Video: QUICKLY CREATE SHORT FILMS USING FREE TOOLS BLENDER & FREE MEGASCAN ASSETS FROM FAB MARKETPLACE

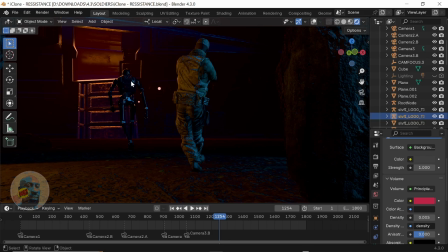(16:31)
So I'm glad the light is lighting, itself, like because I just placed the lights and I hope that the objects will catch a glimpse. Now you can see where the fog is. So the fog is kind of hiding a lot of details we don't need. We know there's a ship here, robot is here, the soldier is here. The rest of the darkness we can't see what's there, and that's because of this volumetric fog,
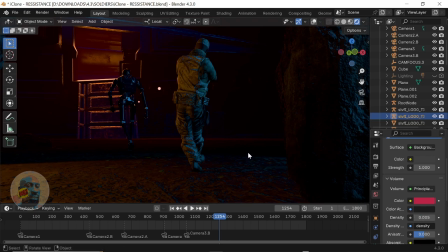(16:51)
principal volume shader I used to hide all the many details. If I come to density now and I play around with the let's play around with the density. Let me reduce it to like 2 and enter. And
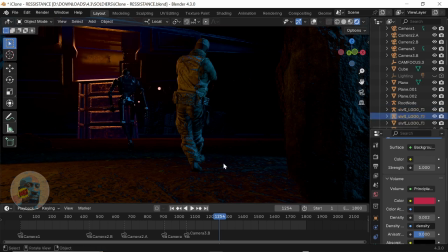(17:12)
you can see immediately there's more details revealed in the back, about more details are revealed because the density is 0.002. So yeah, depending on your taste, if you want the fogs to be more or less, you want to hide more details, you would decide.
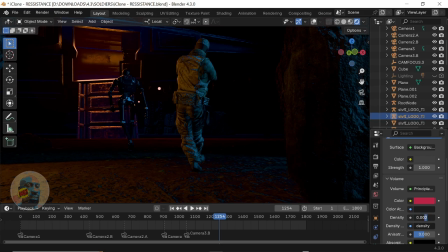(17:29)
I don't know if 5 is okay. I think I just leave it as 4. Yeah, so where we can see some other details, mysterious details. So I leave it at 4 to just be able to see other details.
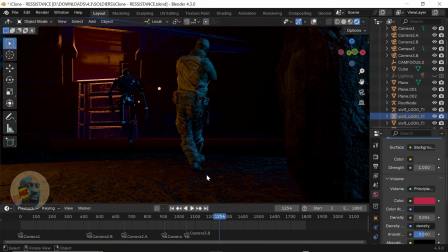(17:43)
Yeah. So let's go to the camera view and see and see like how it looks from my camera angles where I set them, right? First things first, I'm going to take my timeline back to 0, and then I'm going to go to my camera view.
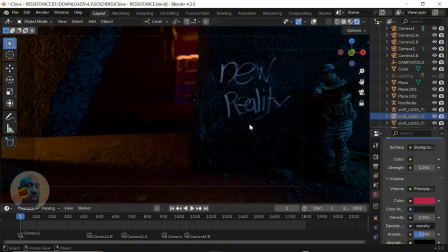(17:59)
So this is the camera view I'm trying to tell. The camera view will start with rock in focus on the wall. The word new reality is in focus. So I'm trying to tell the story of a dystopian future. Everything has fallen. This world is broken. There's a spaceship in the distance or whatever that place is at first.
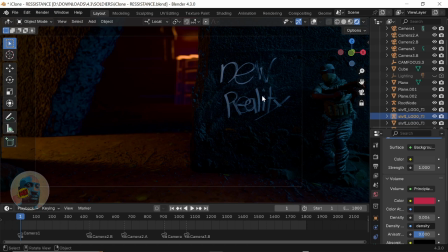(18:16)
You won't know what it is. And it's just an empty wall. New reality. New reality of what? Is it that are we talking about new? Well, with time, you're going to know what new reality means. Rebellion, resistance. So it starts with this wall, new reality. I was hoping that it conveys the meaning dawns on you as the short film goes, right?
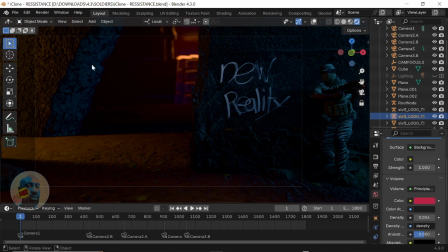(18:35)
So yeah, new reality. Everything else is faded out. Lighting from here, lighting from everywhere. The ship light is awash on the in the background there. A bit of it is coming to the foreground. So then, a few seconds in, this you see the soldier walking.
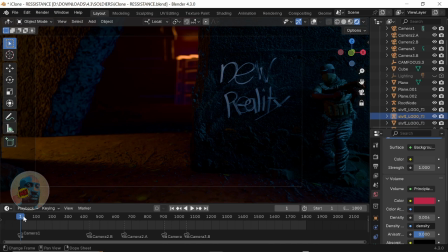(18:52)
I will just scrub my timeline. I can't play the scene because because it's jerky and my computer is really old. So I'm just going to scrub through the timeline. Now that I scrub timeline, the soldier appears. You wonder why this guy is sneaking. Is he trying to sneak onto the ship?
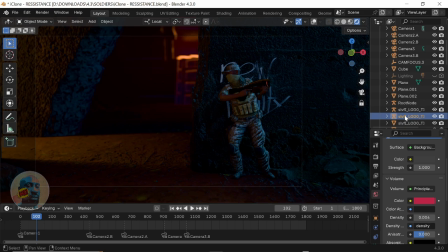(19:09)
What? So immediately he sneaks in. A few seconds after, we're going to see a robot will walk out of the back behind the wall. Let me scrub timeline again. The robot has stopped to scan, sensing maybe has something, maybe didn't hear something.
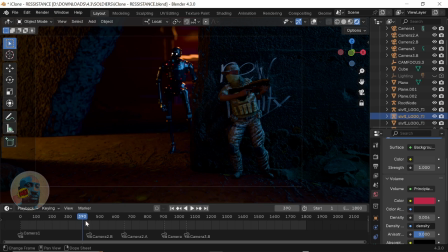(19:29)
Then at this stage, we're going to switch to another camera, which is camera 2B. I label them so that I will know which one is which because each of the cameras will have different settings, depth of field settings, and I need to know which one I'm talking about. I'm going to have more than one camera in my scene. I decide to name them at that point because I can easily forget which is which.
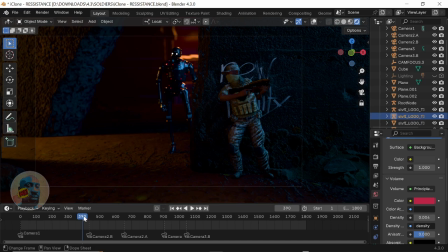(19:48)
So yeah, and I'll scrub the timeline now to second camera.
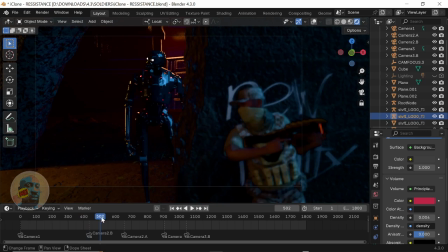So the front camera now just shows, it gives us like a more view of the ship and the robot.
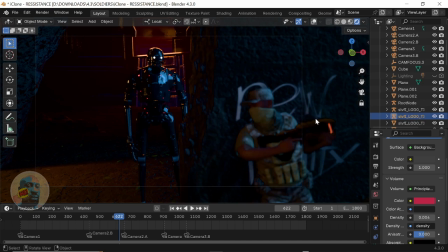(20:10)
This time we're now focusing. Before it was focused on the character, the ship was blurred. Now camera 2B is now focused on the robot. Character is blurred out, and the robot is scanning. You're wondering, has he seen this guy or not? Can he see through the wall? Can he not see through the wall? We don't know what's happening.
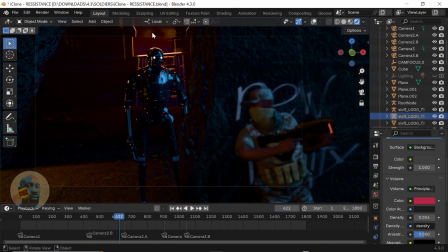(20:25)
And I was hoping to put on that robot like in the ship, on the ship doorway, but yeah, it's just an experiment, right? And mind you, these are all Megascan assets, right? These are all possible because of the Fab Marketplace. I'm able to put the story together because of the Fab Marketplace.